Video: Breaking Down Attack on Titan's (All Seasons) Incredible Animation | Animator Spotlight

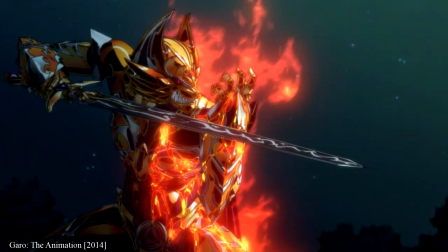He started out at the studio guiding MAPPA's new 3D team in Garo the Animation, and he's taken this role to heart,
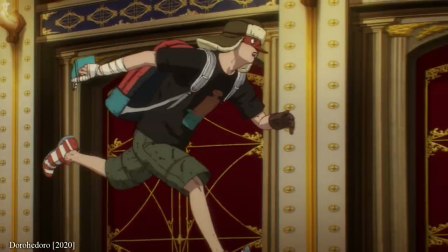working with them on each of his shows, eventually leading to the impressive Dora Hedora and now Attack on Titan the final season,
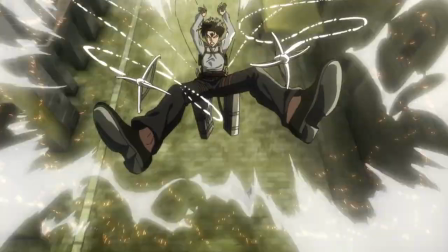working alongside Studio V-Sign. The final season doesn't have any star 2D animators.
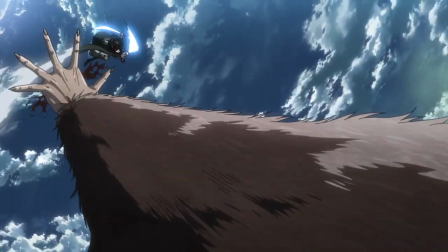It has a few standout scenes, but nothing that defines the show in the same way that the action directors in the first three seasons did.
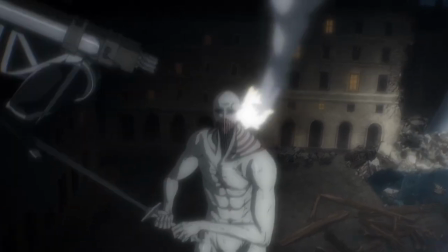So instead, the role of defining the show's action set pieces, especially involving the Titans, falls to these 3D artists.
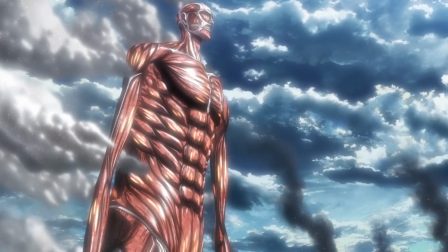And it's genuinely impressive. In season 2, I cringed every time Madbox's colossal Titan appeared on screen,
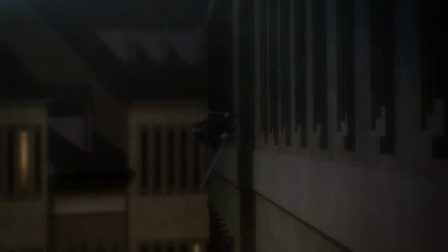but final Season's work stands out in a way that few people give it credit for.
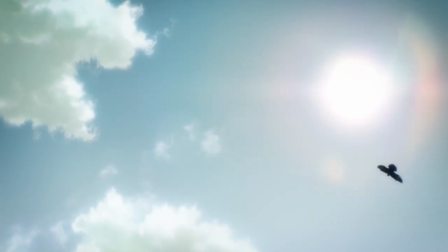I didn't watch Final Season on its debut, but instead caught it a few weeks later,
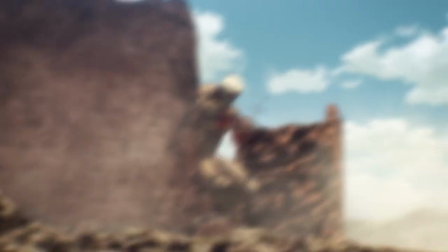and over that time I'd been inundated with comments about how terrible Attack on Titan's CG was.
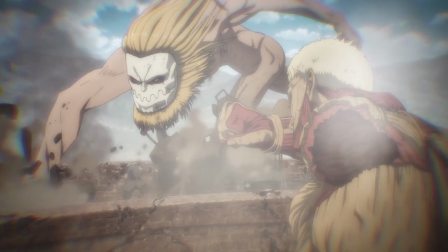And so when I finally watched the episodes, it was like… wait… this is what you're complaining about?
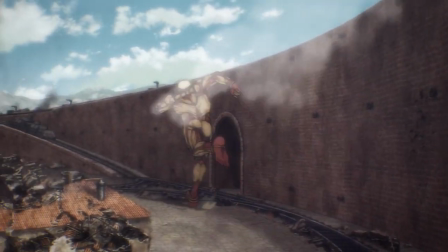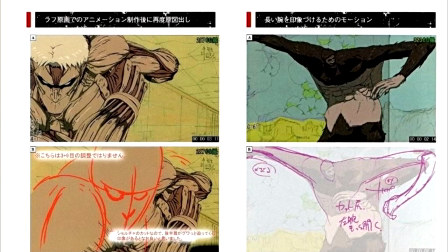This is the best the Armored Titans looked since Episode 2. While they're 3D models, their actions are defined by 2D poses and guides,
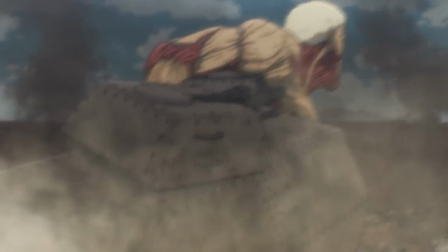making sure everything matches the sort of motion we'd see if they were in 2D.
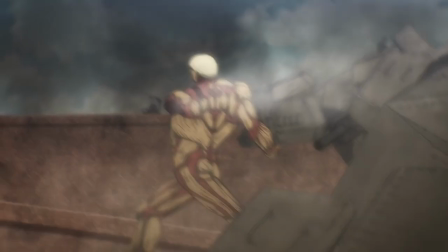This also includes frame skipping, something common throughout 3D anime and Spider-Verse to give off that very deliberate limited feeling.
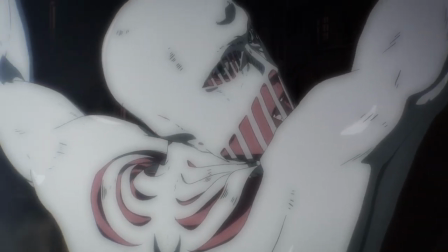To top it off, it has that same extraordinary texture work that we saw in Dora Hedora,
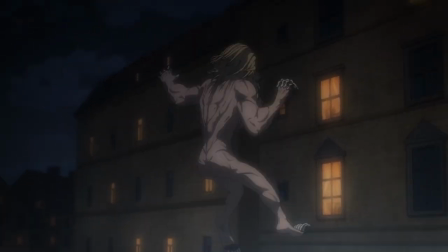matching the style of the show, turning what could have been a lowlight instead into a highlight. light.
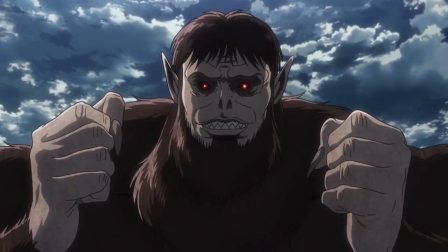It is still far from matching the appeal that we're used to though, and a lot can get lost, especially when it comes to Titan expressions.
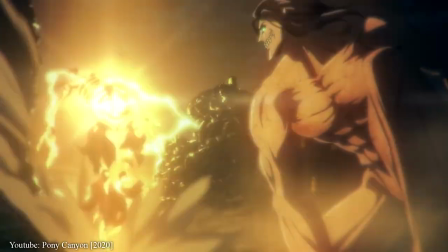The additional 2D effects animation does help, but I imagine most were hoping for the full 2D animation that was teased in the pre-animated trailer.
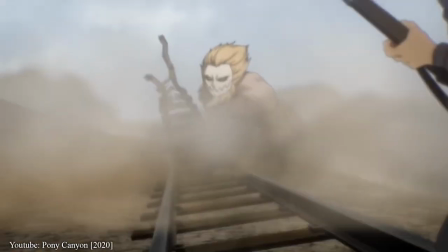But of course, that level of quality would've been a nightmare to keep up with on the tight schedule they've been given.
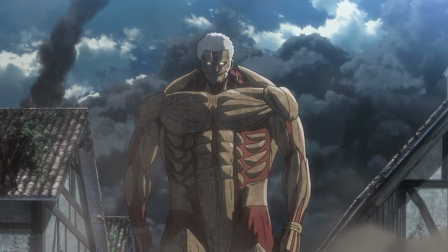Wit Studio in particular struggled with Titan battles for years, with animators having to spend ages drawing them during the action scenes.
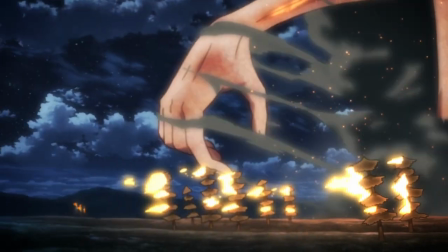Eren looked cool with all his mixed martial arts attacks, but as I mentioned before, the more detailed a Titan is, the less it's going to be able to move.
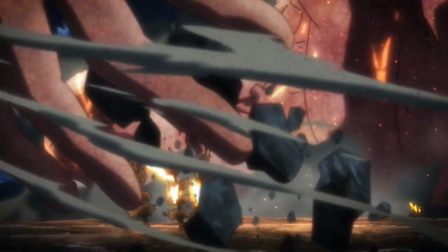And so the solution was simple.
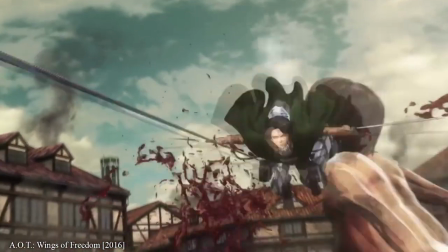In fact, they'd found the solution back before Season 1 had started airing, when Shuhei Yabuta first proposed they create the battles in 3D.
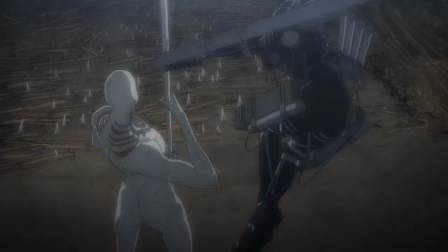It's just now, 8 years later, that they're actually doing it. 3D animation in anime is still a sore spot for many people,
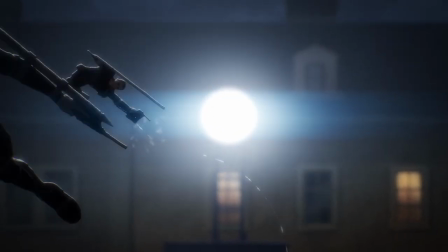and 3D producer Yusuke Tanawa admitted that since they were unable to match Wit Studio's work, he was anxious that it wouldn't satisfy the fans.
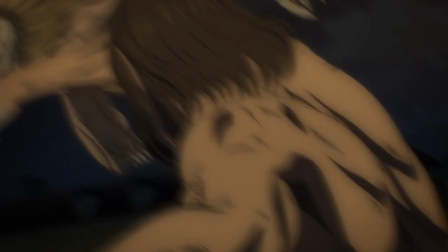And I mean, he's not wrong.
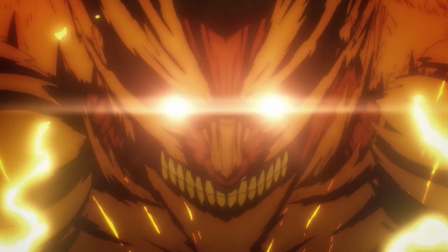No matter how good a job he did, there would always be naysayers purely due to the circumstances he and his team have been put through.
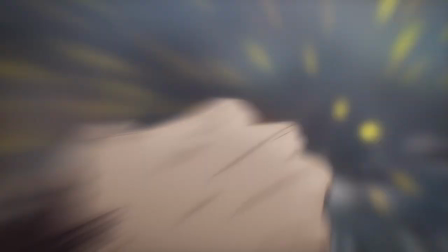But it really was necessary. But I'm perhaps burying the lead here.
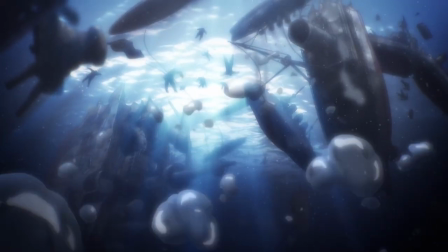The 3D Titans only make up a small part of the actual show, and that's basically where it peaks.
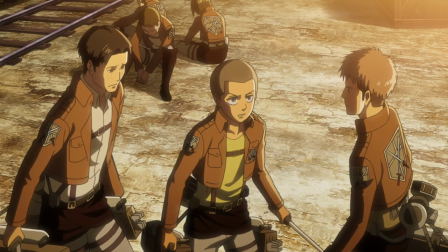Attack on Titans always had a harder time with animating dialogue, preferring to assign their star animators onto the action set pieces.
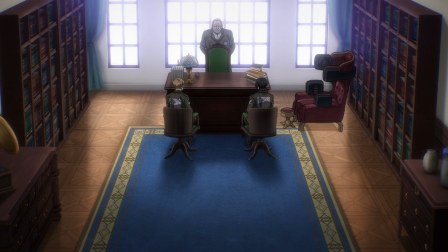But Final Season's second half is a crawl to the finish, with very little 2D animation at all.
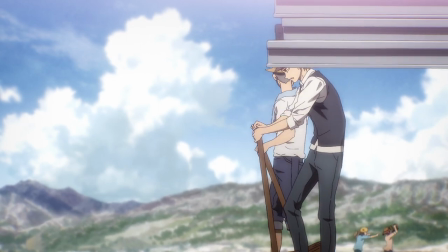Some episodes are carried by their storyboards, but while it makes things passable, it can't make up for the clear lack of movement.
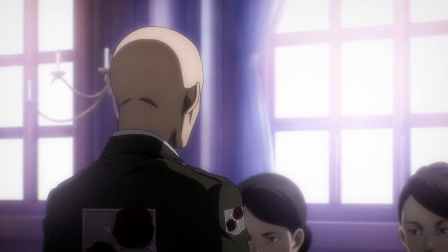And that's because animation is to anime as acting is to film.
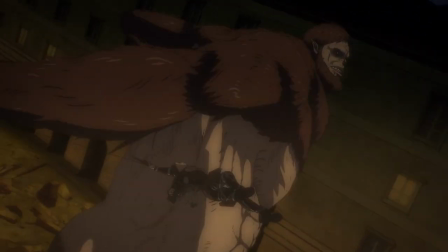And while they're able to get away with replicating the 3D manoeuvre gear shots by creating the faraway characters in 3D,
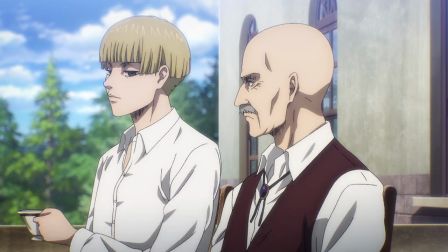there's no such shortcuts when you're this close to the characters. And so most of these really climactic scenes end up playing out like a PowerPoint.
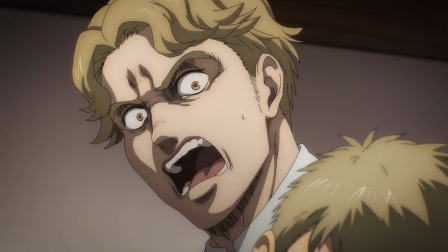But one of the reasons for the lack of animation is these character designs. I mentioned Kishi was just told to do this job, and it was one he was seriously worried about.
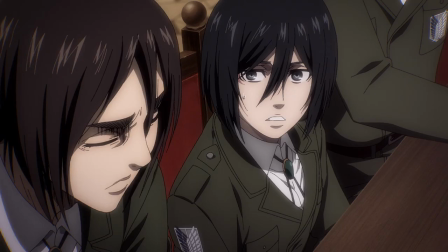He's not Kyoji Asuno. He couldn't just replicate the look of the show at Wiz Studio.
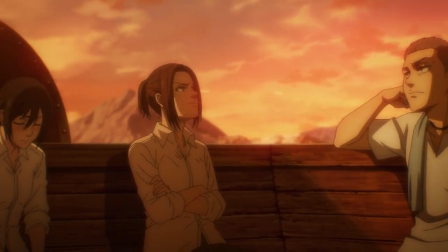And so to soften the blow, his designs are somewhat of a hybrid between the manga and anime.
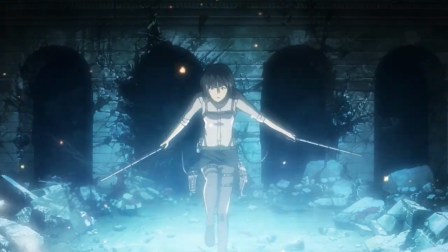Kyoji Asuno's work on the first two seasons had two significant advantages.
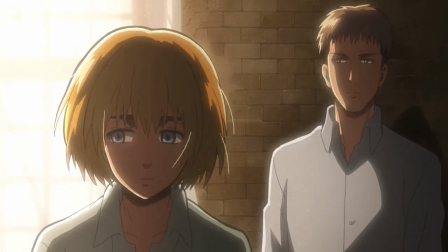It made the characters feel immediately recognizable and distinctive, while also requiring less line work.
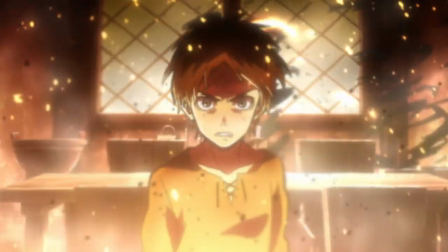They were easier to animate, and thus, they're animated more often. They sometimes went off-model, but hell, the show was moving.
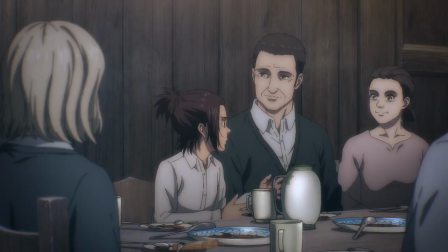The one big attempt to get Kishi's designs moving was with episode 2's rotoscoping, and while the process does have the advantage of being a naturalistic form of character animation, the downsides are obvious.
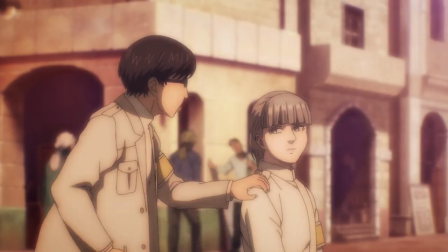It can come across looking incredibly strange, and in this case, feels like the other characters don't exist within the same world.
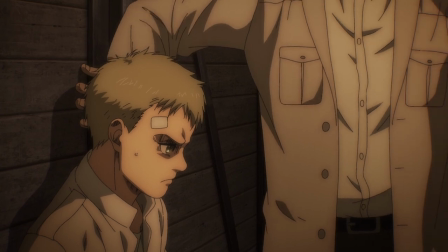And once again, it's not like these issues are directly Tomohiro Kishi's fault.
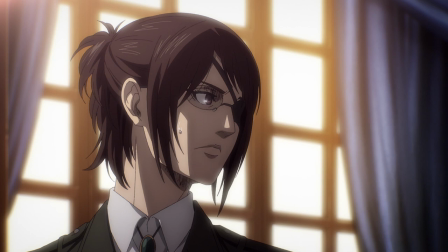He probably could have created something totally unique, but when a show moves to a different studio for a new season,
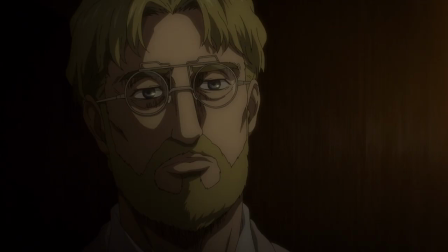the new character designer frequently will be put in a situation where they end up making the designs look closer to the source material to appease fans.
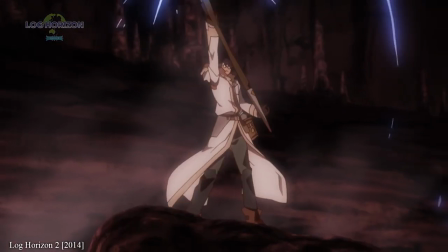It happened when Log Horizon moved to Studio Deen, and the same was true when Origairu moved to Studio Feel.
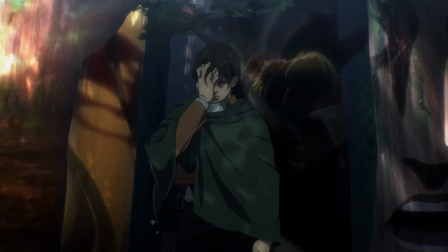It is a good thing that Attack on Titan is getting fully adapted, but in today's anime industry where far too many shows are getting made,
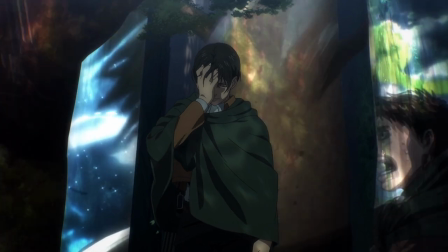this is what can happen when that wish gets granted.
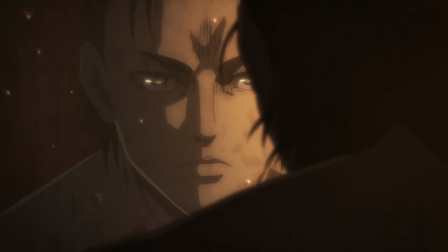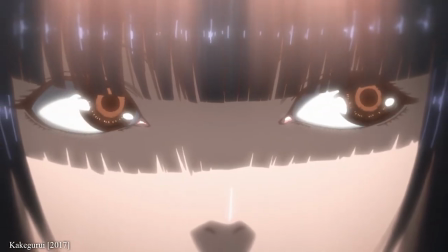Uichiro Hayashi is a talented director, but this was always going to be far from his most creative work.
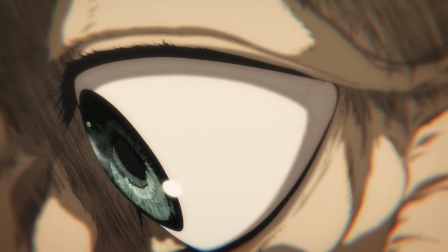And so while you do get great techniques like these deep focus close-up shots, the manga panels are frequently used as a fallback. work.
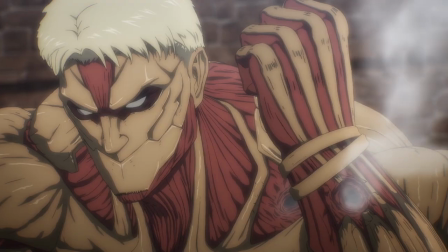In an interview about his work on Kakigurui, he regarded this process as being not remotely interesting,
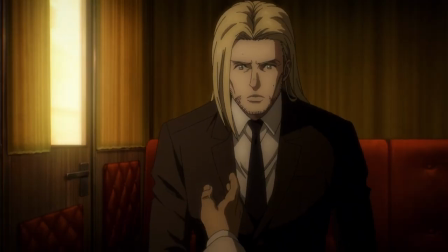but in this case, he is just finishing off Wit Studios' show.
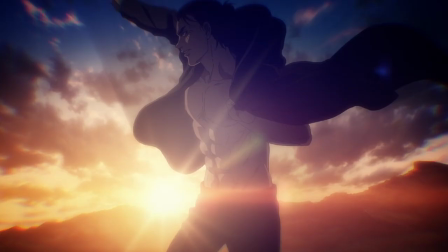And so in a separate interview, he regarded this as one way to satisfy those fans who are uneasy about the change.
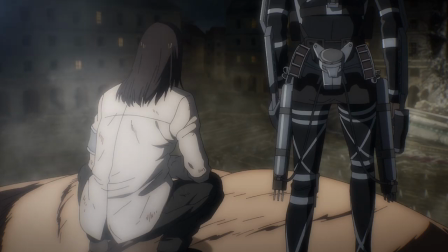And that's kind of what's frustrating about Attack on Titan the final season and honestly, MAPPA in general?
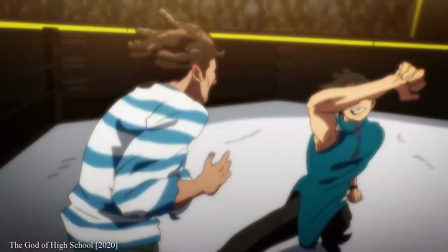It's the home to some incredible directors and artists, but the company accepts way too much work.
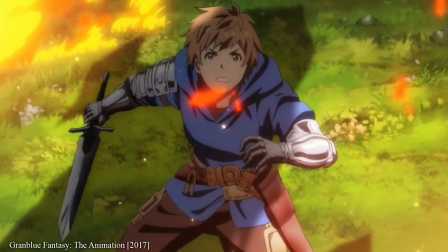The same happened with Granblue Fantasy The Animation, where they just continued on from the A1 Pictures show,
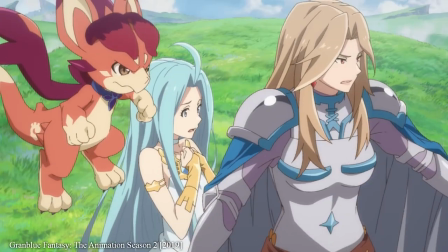but without the unique line work that made it special in the first place. Instead of letting Yuichiro Hayashi work on a pitch for a series that he really wants to make, he's constantly having to make whatever he's told to, from one manga adaptation to another.
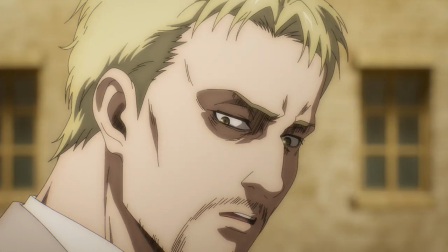Attack on Titan the final season is a good show,
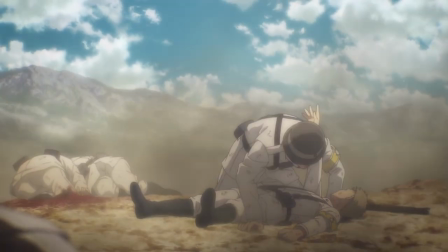but it's always going to struggle to make people happy in the same way as the artists are going to struggle to make it.
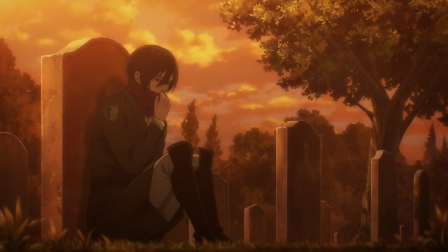The creators have been put into an anxious position where disappointment is inescapable,
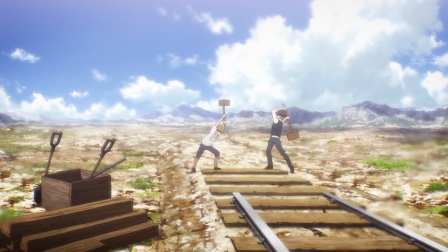no matter how hard they work, and with a schedule this tight, they're having to work seriously
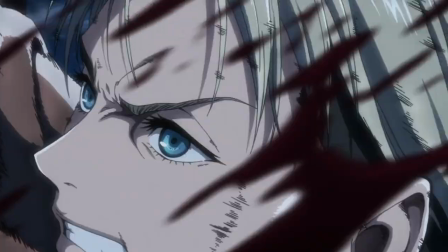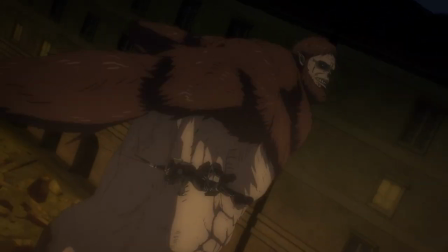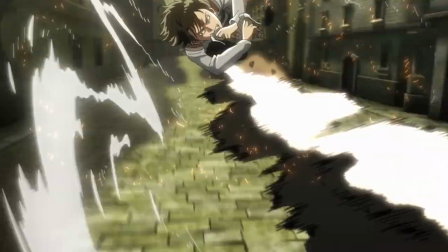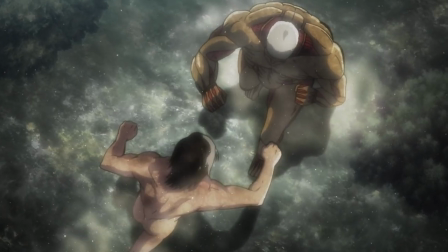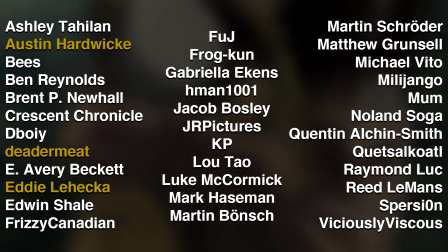And in particular, Austin Hardwick, Denimit, Eddie Lehecker, the aforementioned Edwin Shale, Frizzy Canadian,
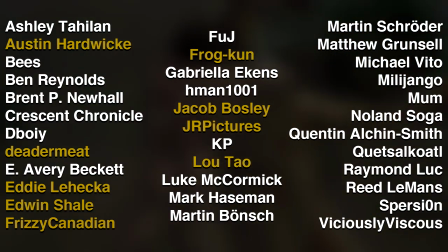Frogkun, Jacob Bosley, JR Pictures, Lu Tao, My Own Mother, Nolan Soga, and Quentin Alkinsmith.